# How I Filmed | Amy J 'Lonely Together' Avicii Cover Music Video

Hello Hav, Video Audio Stuff, welcome back. Today for you guys I'm going to be continuing my How I Filmed series by showing you how I filmed the music video of Amy J's cover of Avicii's Lonely Together.
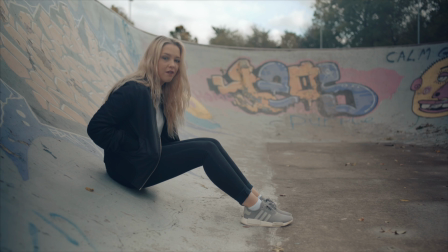I'm going to be talking you through the location, my settings, my gear, the shots I got and my color grading process. Enjoy! Of course you should definitely watch the music video because it goes hand-in-hand with this video. It will be linked below so if sure you do that, give her a thumbs up, she deserves it. I had very little time to get all the shots I wanted to get done, an hour and a half to be exact, so it was pretty frantic, but I'm pretty pleased overall with what I came up with. So first up, location.
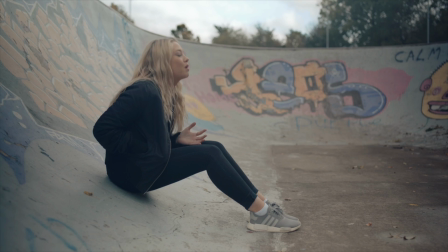As this was a more upbeat track compared to Amy's last cover, she wanted things to look decidedly more gritty,
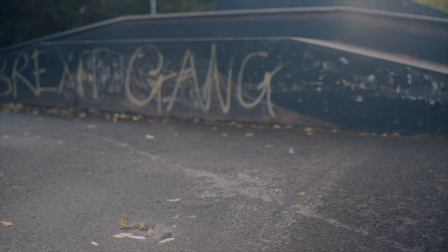So at first I wasn't really sure where to go with location, but then I spotted a small skate park on the outskirts of a smallish town near me. I kind of figured it might well be deserted during the day because it seemed to me like the kind of thing that just school kids would go to after school. So I took a trip, scouted it out, took some pictures, and I was right. It was deserted and it turned out it worked really well.
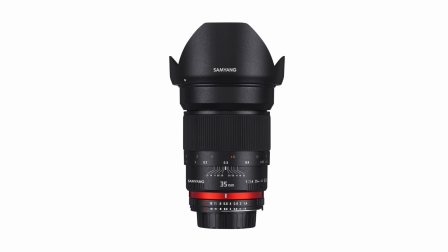So next, gear. So I filmed the whole thing on my Sony a7S II and actually just three lenses in the end,
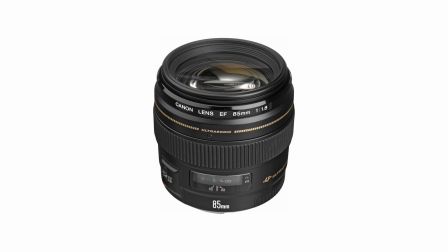namely my Samyang slash Rokinon 35mm f1.4,
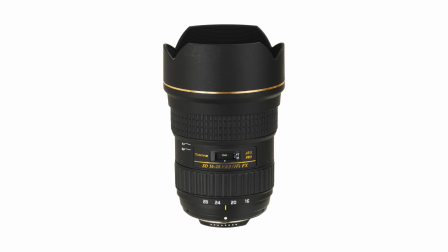my Canon 85mm f1.8 and my Tokina 16-28mm f2.8 which I'm filming on right now,
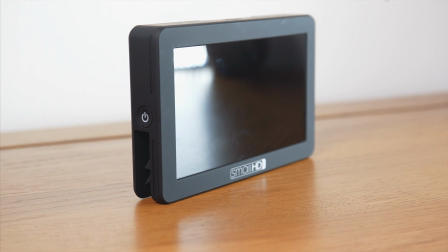all of which I used either at their maximum aperture or stopped down just a tiny bit for just for a little bit extra sharpness. I also used my small HD Focus which I've done a review on recently. I also used the little Aputure credit card sized LED light which is pretty cool just for a tiny bit of fill light. I also used my trusty Manfrotto tripod and I'll tell you what I'll list everything below so you can check out the exact gear I used down there. So next, the main shots that I got. When shooting a music video of this type, I find that it's a good idea to get as many different angles as possible. This video is actually, as I already mentioned, it's such a faster paced song compared to the last one that she did and I suspected that when I got it into editing I would want to be chopping and changing angles more frequently which would mean I'd need more shots,
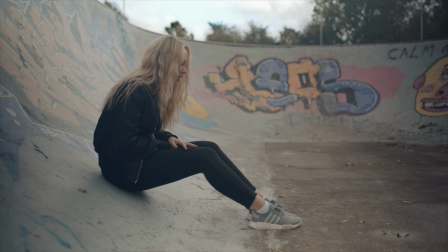more angles and and also more b-roll. So that's what I did.
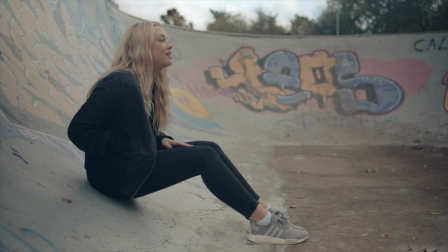I started off with this shot to the side of Amy and then in editing I did lots of zooming in,
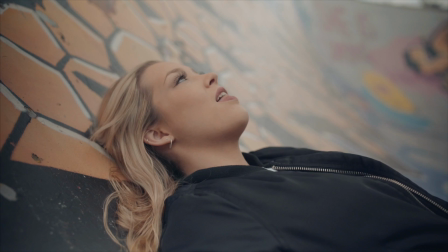cropping, zooming out just to give the illusion that the camera was on a dolly.
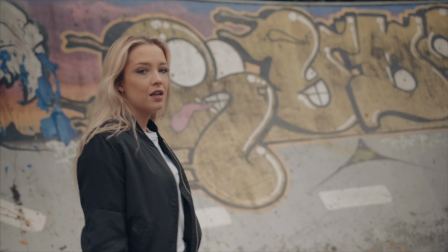I then stepped in a little closer just to get some handheld shots. I then had Amy walk a lap of the deepest section of the skate park.
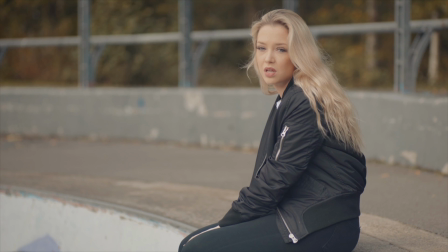I then got a longer focal length look just to compress the background a bit more.
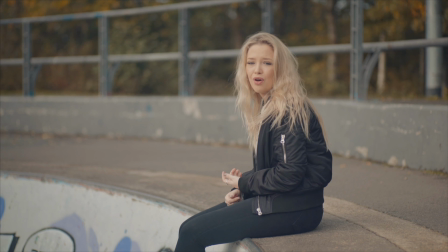Any lens flare that you're seeing there I made by just holding the ND filter just slightly away from the front of the lens.
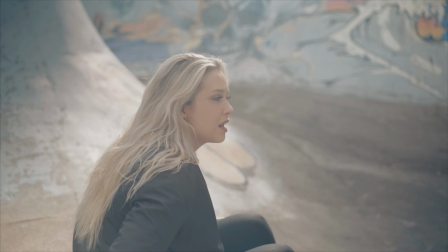The sun briefly came out so I took the opportunity to get a shot over Amy's shoulder and to finish off I just got one last shot of Amy leaning against one of the slopes.
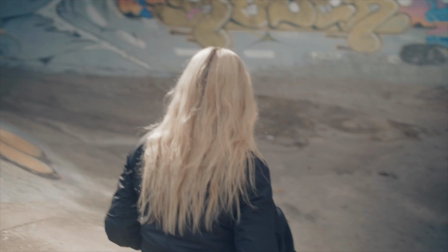After that all I needed were some cool looking b-roll shots which I got plenty of to cover any kind of mistakes or anything like that. In terms of my camera settings which is kind of geeky but I know some of you guys like to know. I actually shot this whole video in S-Log3, which I don't normally do. It's the flattest profile available on the Sony a7S II, but the reason I chose that is because I actually wanted the maximum amount of dynamic range in this video. Of course, at the same time, I wanted my footage to look as clean as possible, so naturally I left my ISO at its native of 1600, and I made sure that I overexposed just by about one stop and I found it was looking really quite clean so that was fine and I exposed my shots using my Genus Tech polarizer ND which I reviewed recently actually so I'll link that below as well and next I'll show you my chain of plugins for this video.